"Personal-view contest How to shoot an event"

When you've got someone in front of the camera,
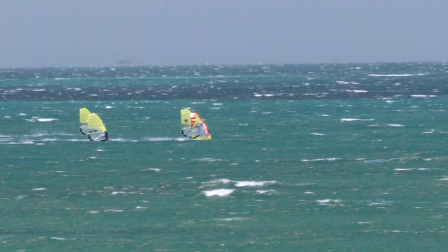be editing in your mind and thinking about what cutaway or B-roll would work across the top of the interview. To think creatively about getting angles on your coverage. Just the one angle isn't really going to cut it.
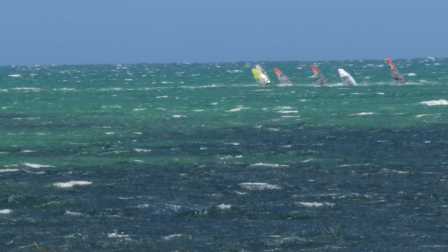One thing a lot of people forget to do is just to shoot a static shot and let the action move through it. I can't tell you the number of times I've seen an event and everything is tracking shots. You just lock your lens off, let the action move through it, come towards you, enter frame and exit frame.
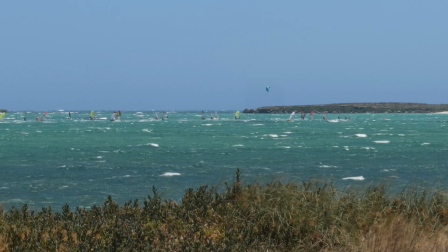These things are going to look good and they often give you a sense of the speed. That's what I love about video production is there's so many different ways you can shoot something.
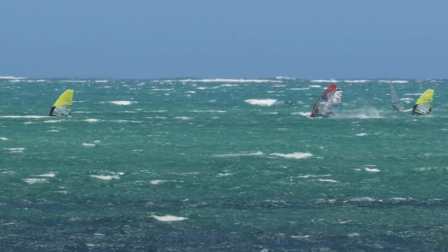You shoot it wide, lock it off. Shoot it wide, track something. Shoot it really tight, track something. Shoot it as tight as you can and track something. Your location, it's often said, is one of the characters in your film.
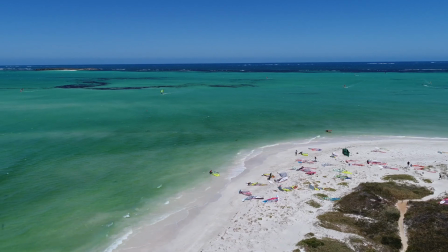This being Cervantes, a beautiful coastal spot. we've got these beautiful establishing shots, why not get some different angles and to show some of the variety of the sailing on offer.
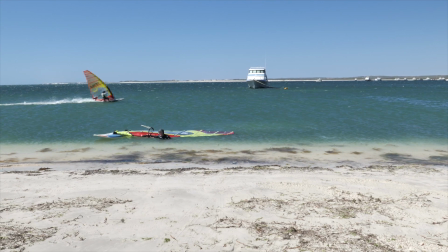So we went down to this speed track that they've got going on, and this produced some beautiful shots. So I'm really happy, and I was able to just sprinkle those through the edit, just again to bring something different,
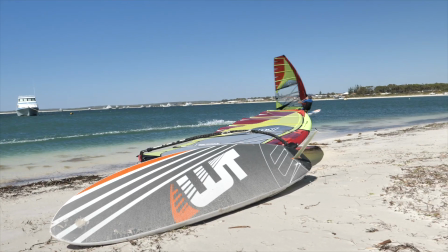to bring a different perspective and a bit of a break from the standard angles.
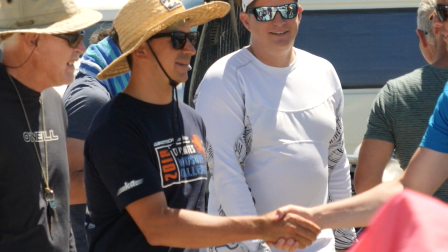Discipline and motivation are so important, so just stay motivated, stay hydrated, stay well fed during the day, keep your energy levels up.
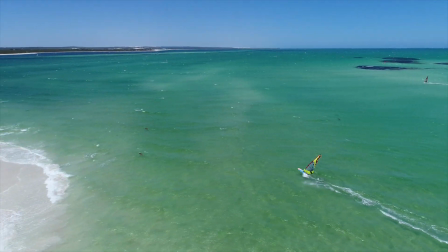We started with a plan. We worked hard on the day to get the shots that we wanted.
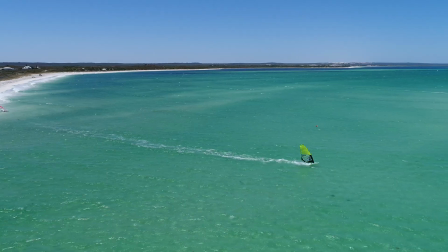We got all of our elements: intro, establishing shots, action shots, interviews with all the riders, some nice location spots.
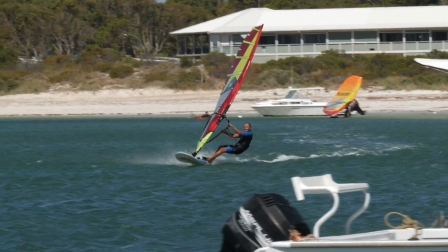Went hard into the edit, turned the edit around fast. I started editing it on the Monday, by Monday evening we had the final cut ready to go, approved, it was live on Tuesday. So that's the anatomy of how you'll go about planning for, shooting and editing an event. Within a week and a half, nearly 2 weeks after the event, the Facebook video's been shared over 100 times. We've got over 10,000 views on Facebook, heading up over 2,000 views on YouTube. We ended up with a really great result.